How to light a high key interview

So this is the strongest light I've got, and if you are trying to fight against daylight, you're going to need a strong light.
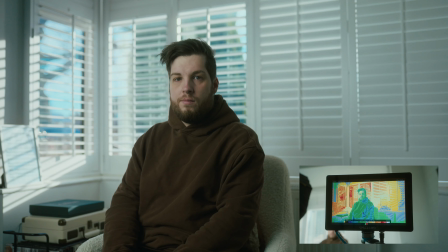So I'm going to position this light on the far side of my face, or the side that's farthest away from camera. This is just so you can still get the shadow side of my face closer to the camera, and that's going to create more depth in the image.
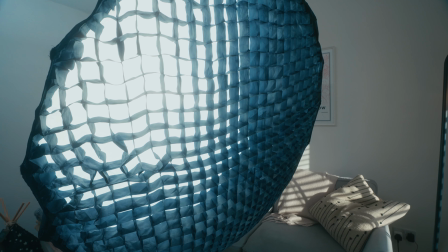I'm also using a big softbox, I think it's like 42 inch or something like that, but the bigger the softbox,
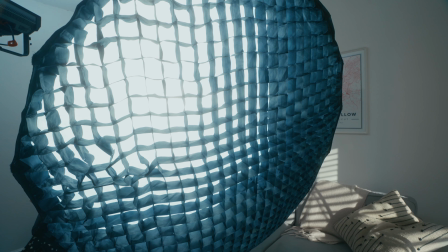the more even and nicer wrap of light you're going to get, and I'm also using a grid on top of that just to control any spill to stop it from going all over
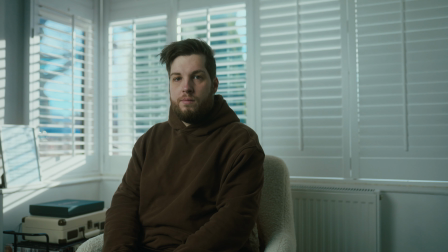the scene. Yes, there are white walls in the space and that's going to introduce bounce, but the grid is going to help control that a little bit more.
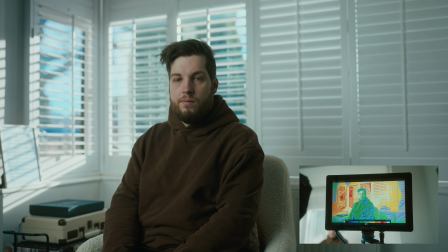And to monitor my exposure, I'm using a monitor that has EL zone on it, and all that does is tells you how bright and how dark parts of your image are.
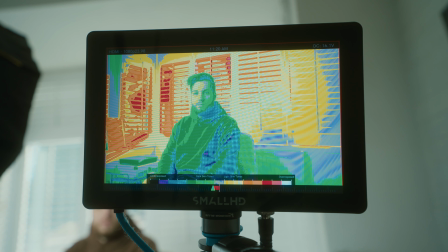It's way quicker and way more efficient than trying to eyeball it and it'll save you so much time. So if you are getting into lighting or cinematography, the first thing you need to really buy is a monitor that does this. But to be fair, I think you can get apps for free that do this as well, or fairly cheap. I'll link some below.
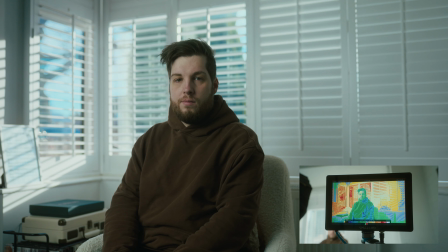And notice how my key light isn't actually brighter than what's happening outside. It's just about at the same level, which is the best way to motivate lights and keep things looking as natural as possible. If we did have it brighter than what's happening outside, it would be very obvious that we've set up a light just outside the frame.
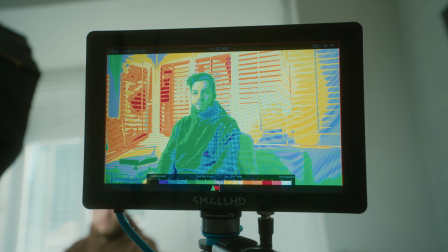For the best skin tone reproduction, I would say you want your skins to be living in that yellow kind of space if you are using EL Zone. If you're using false color or anything else, it does change, but as a general rule of thumb, you want to be 1 or 2 stops over middle grey. And you could leave it there. I think it looks great, but depending on if you're doing corporate work or maybe you do just want to lift up the overall ambience of the scene, you could increase the room tone. And to do that, all I'm going to do is bring in another light and I'm going to bounce it off the ceiling,
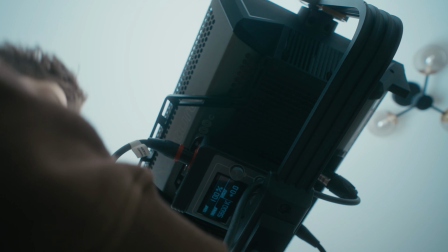which is going to create an even spread of light and just fill in all the little gaps and nooks and crannies without overpowering your key. And you can see here, I'm just turning the light off and on with side async, trying to make sure the level is where I need it to be,
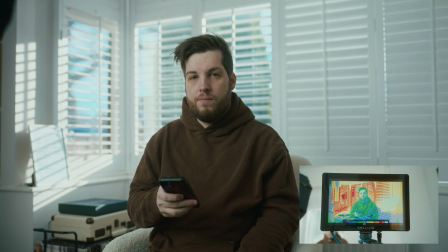instead of going up to the actual fixture itself and fiddling with the control box.
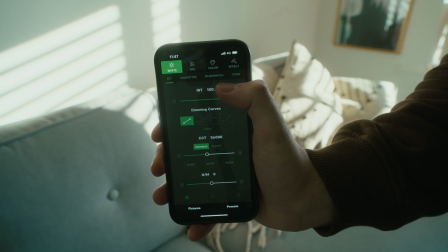It just saves time and I can spend more time looking at my monitor instead of having to wander off and sort lights out elsewhere.
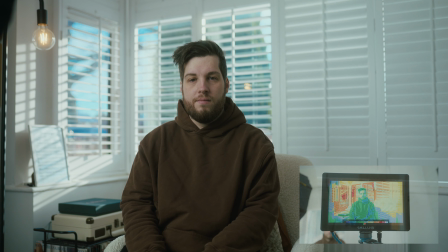And from here you could add a hair light, you could add practicals to introduce colour contrast, or you can control light further by adding negative fill. I think it's so easy to overcomplicate, especially when you're first getting into leveling up your visuals or cinematography, in thinking, I need all the lights, I need everything possible to make this look good, when in reality all you need is to think about how can I balance this image in the best and most efficient way possible. You don't need to be spending thousands on a super nice camera and the most expensive lights possible. It's just not necessary, especially if you are just doing YouTube videos. In this example, I know the lights are a little bit overkill, and chances are you're not going to be dealing with strong backlit sun.
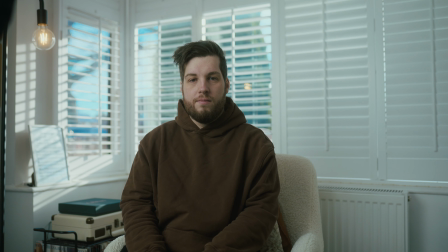It's just a bit daft, but it's just to show you that it is possible.
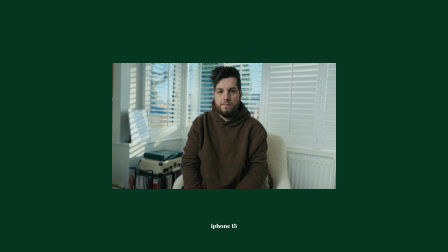And if you understand the relationship between lighting and how it exists in the space, how it interacts with your camera,
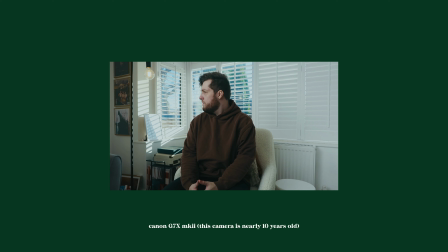you can transfer what you've learned in this video to any setup imaginable,
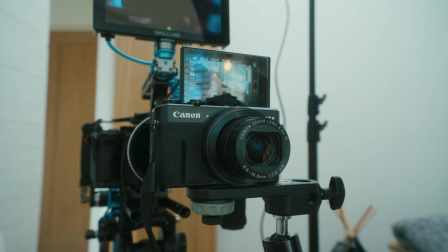and it's just something that you're going to double down on and hone in on as you develop your skills. In short, don't clip your highlights and don't crush your shadows. If you want that look, let it happen in post.
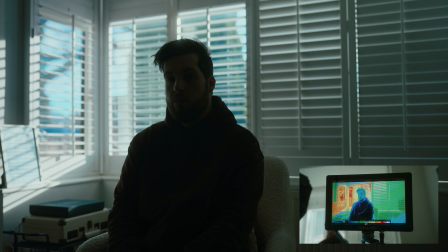If it is too bright, bring in an ND filter. If it's too dark, consider bringing the level up with lights. That's it, and I hope you learned something. If you did, please consider liking this video, subscribe to the channel, and I shall see you in the next one. Peace.